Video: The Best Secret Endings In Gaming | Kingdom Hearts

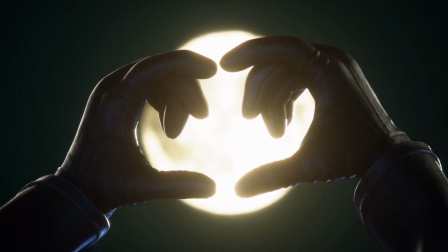0s
The secret endings of the Kingdom Hearts series are cool.
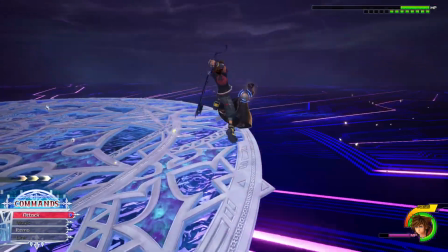3s
They're a nice reward for players who have had the patience to defeat the biggest challenge of the respective game they're playing.
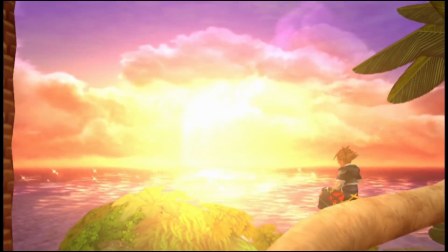10s
Almost as if the developers are saying that they deserve to see what's coming next.
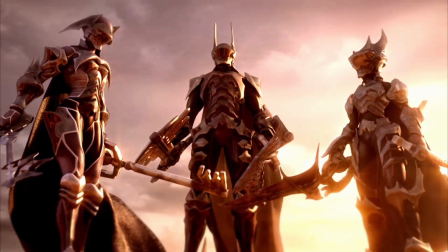15s
And in my opinion these previews are just as iconic as the scenes they're referencing,
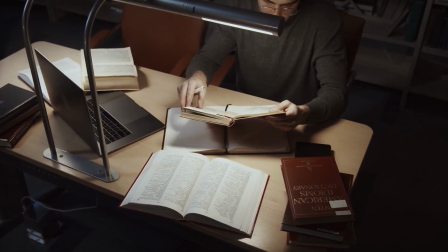21s
with them spawning endless conjecture until we see those events play out in the future.
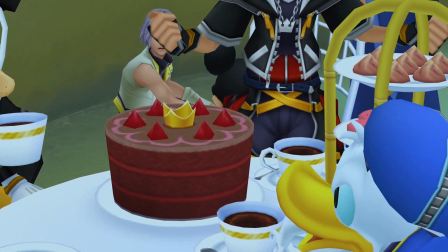26s
But I think what makes me enjoy these endings more than anything are the vibes.
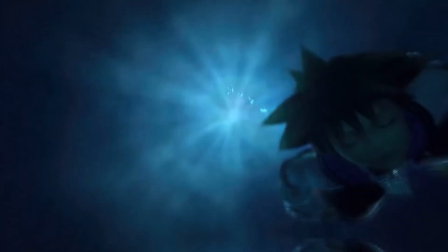32s
Starting with Kingdom Hearts 1, which has 2 secret endings, even though one is just a condensed version of the real secret ending,
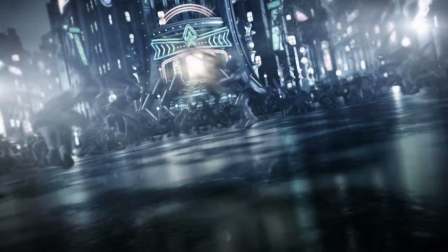40s
I personally believe what made these endings so memorable is the contrast from the game.
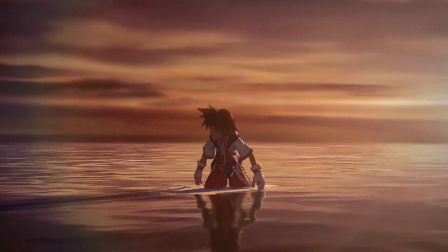45s
Starting from the opening cinematic, Kingdom Hearts is a vibrant game with the color palette,
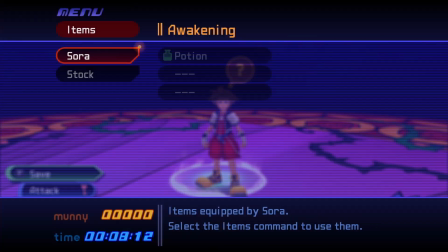51s
characters, environments, and even the UI design falling in line with this vision.
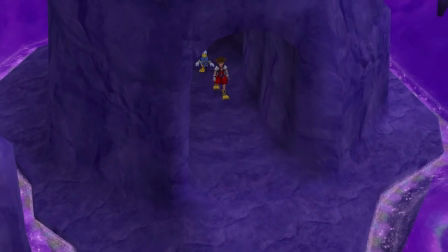56s
Even with some of the more subdued worlds like Hollow Bastion and the End of the World having pops of color to keep the atmosphere somewhat light.
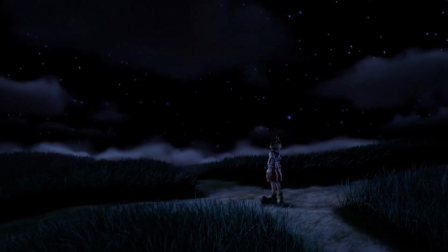64s
But when we get to another side, another story deep dive, the color palette becomes muted and dull.
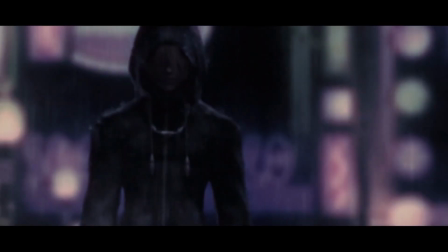70s
The bombastic Kingdom Hearts font is replaced with a simple white text. We get introduced to a dark and melancholy city we've never seen.
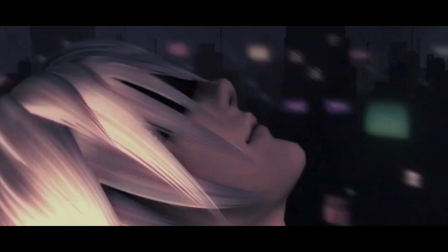78s
The music is different, the characters are different, the entire tone of the game feels like it's been shifted from it's cheerful counterpart.
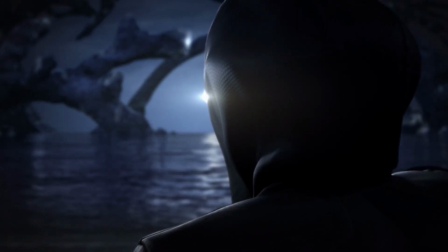86s
The story itself feels like it's being told from a different perspective than what we've seen before.
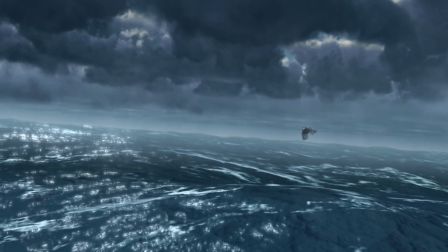92s
This is a perfect example of how to use color and tone to create a feeling of contrast between the two different parts of your story.
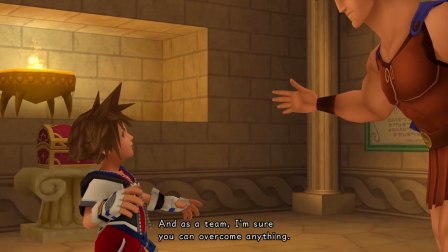100s
In this case, it helps show the difference between the happy story that we've seen in Disney World and the slightly more serious tone Kingdom Hearts will take in the future.
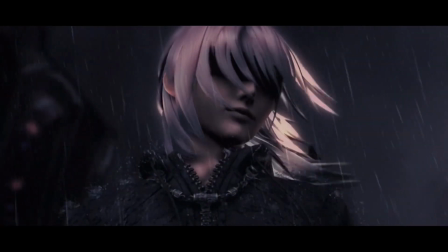109s
Not to mention that this was the first appearance of Roxas with Riku's, Kairi's, and Mickey's Kingdom Hearts 2 designs. Even though this is just a short scene, it's done so well that I feel like these small changes make a huge impact on how we perceive the story that's coming.
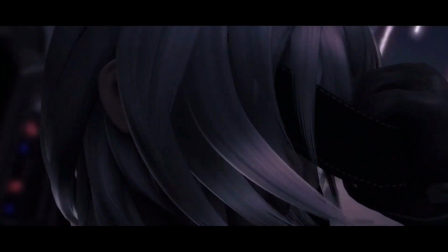125s
The scene is visually stimulating, but there's a lot of detail that can be missed if you don't pay attention to what's going on.
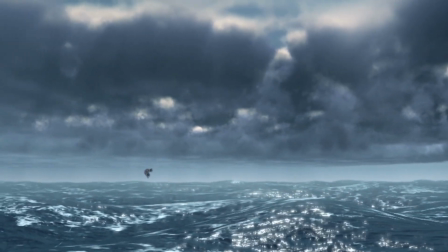131s
For example, there are several different types of water in this scene. raindrops falling from the sky, waves crashing against the shoreline,
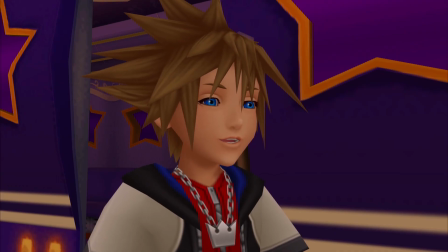139s
and even water droplets suspended in mid-air, possibly representing all of the tears that will be shared between Kingdom Hearts 1 and Kingdom Hearts 2.
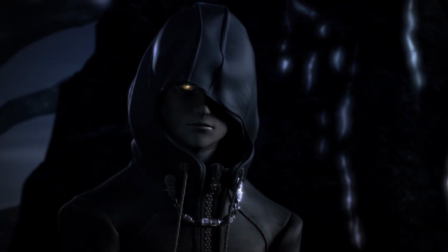148s
Even though this is just a short scene, it's done so well that I feel like these small changes make a huge impact on how we perceive the story that's coming,
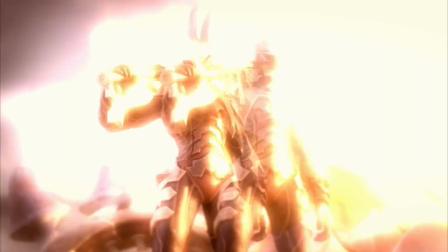157s
and somehow they manage to pull it off again in Kingdom Hearts 2 with the Birth by Sleep scene.
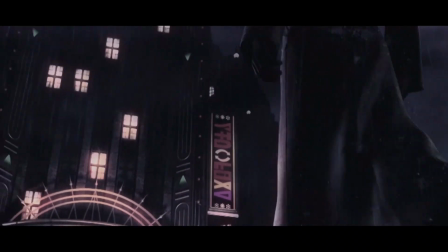162s
With us moving the setting from the depressing world that never was to the Keyblade Graveyard,
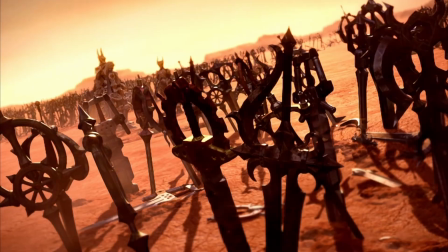168s
I think the thing that caught my attention the most back in the day is the countless amount of Keyblades
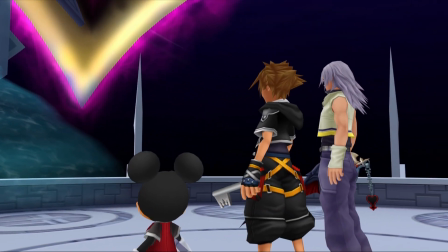173s
because there were only 7 confirmed Keyblade wielders at this point in time,
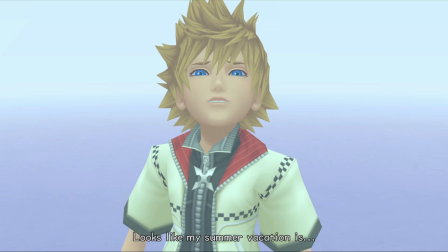178s
with Sora, Riku, Kairi, Mickey, Yen, Sid, Roxas and most importantly the lingering whale.
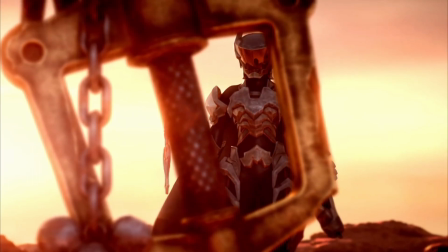184s
So, the idea of there being possibly hundreds if not thousands of Keyblade wielders at some point in time was mind blowing but I think the biggest
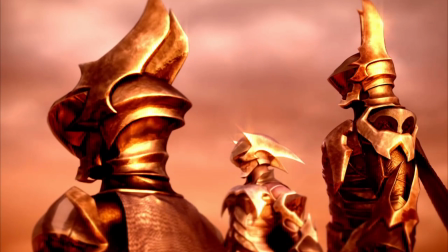193s
difference between this scene and deep dive is the ridiculous amount of confusion that it created due to the combination of familiar and brand new things.
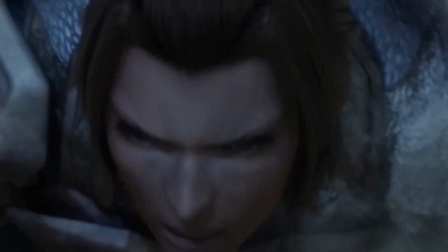202s
With people theorizing that Terra was an older Sora,
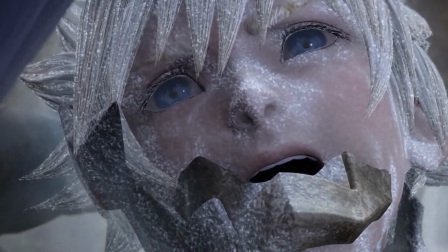205s
that Aqua may have been Kairi and that Ventus was Roxas in addition to them having some amazing armor.
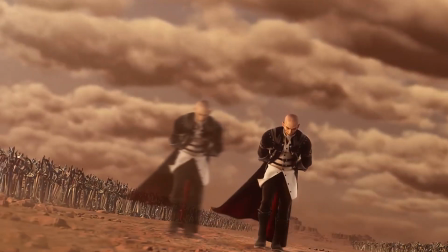212s
But it doesn't end there because an old man who looks like the embodiment of evil comes out of nowhere dressed like Ansem with
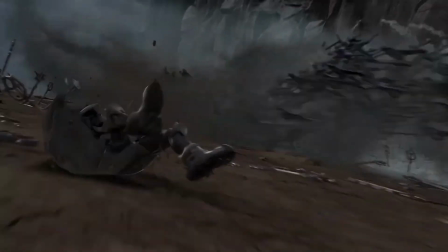219s
a mysterious kid who's dressed like Riku from when he relied on the darkness in Kingdom Hearts 1,
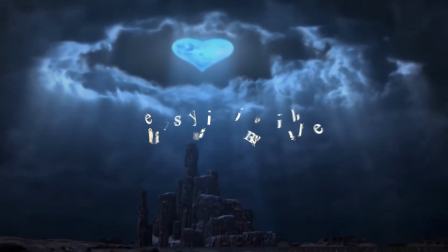225s
with Kingdom Hearts itself looming over the battlefield.
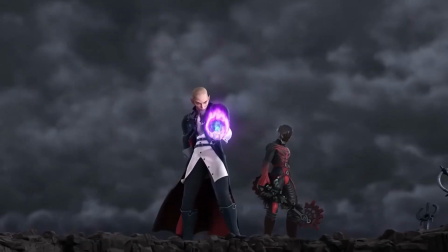229s
This scene was a confusing mess but it was exciting because fans like me were trying to piece together the puzzle,
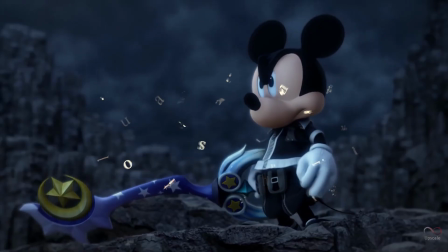235s
but the game doesn't give any answers until later in the story. However, another great thing about Birth by Sleep is how it contrasts Deep Dive.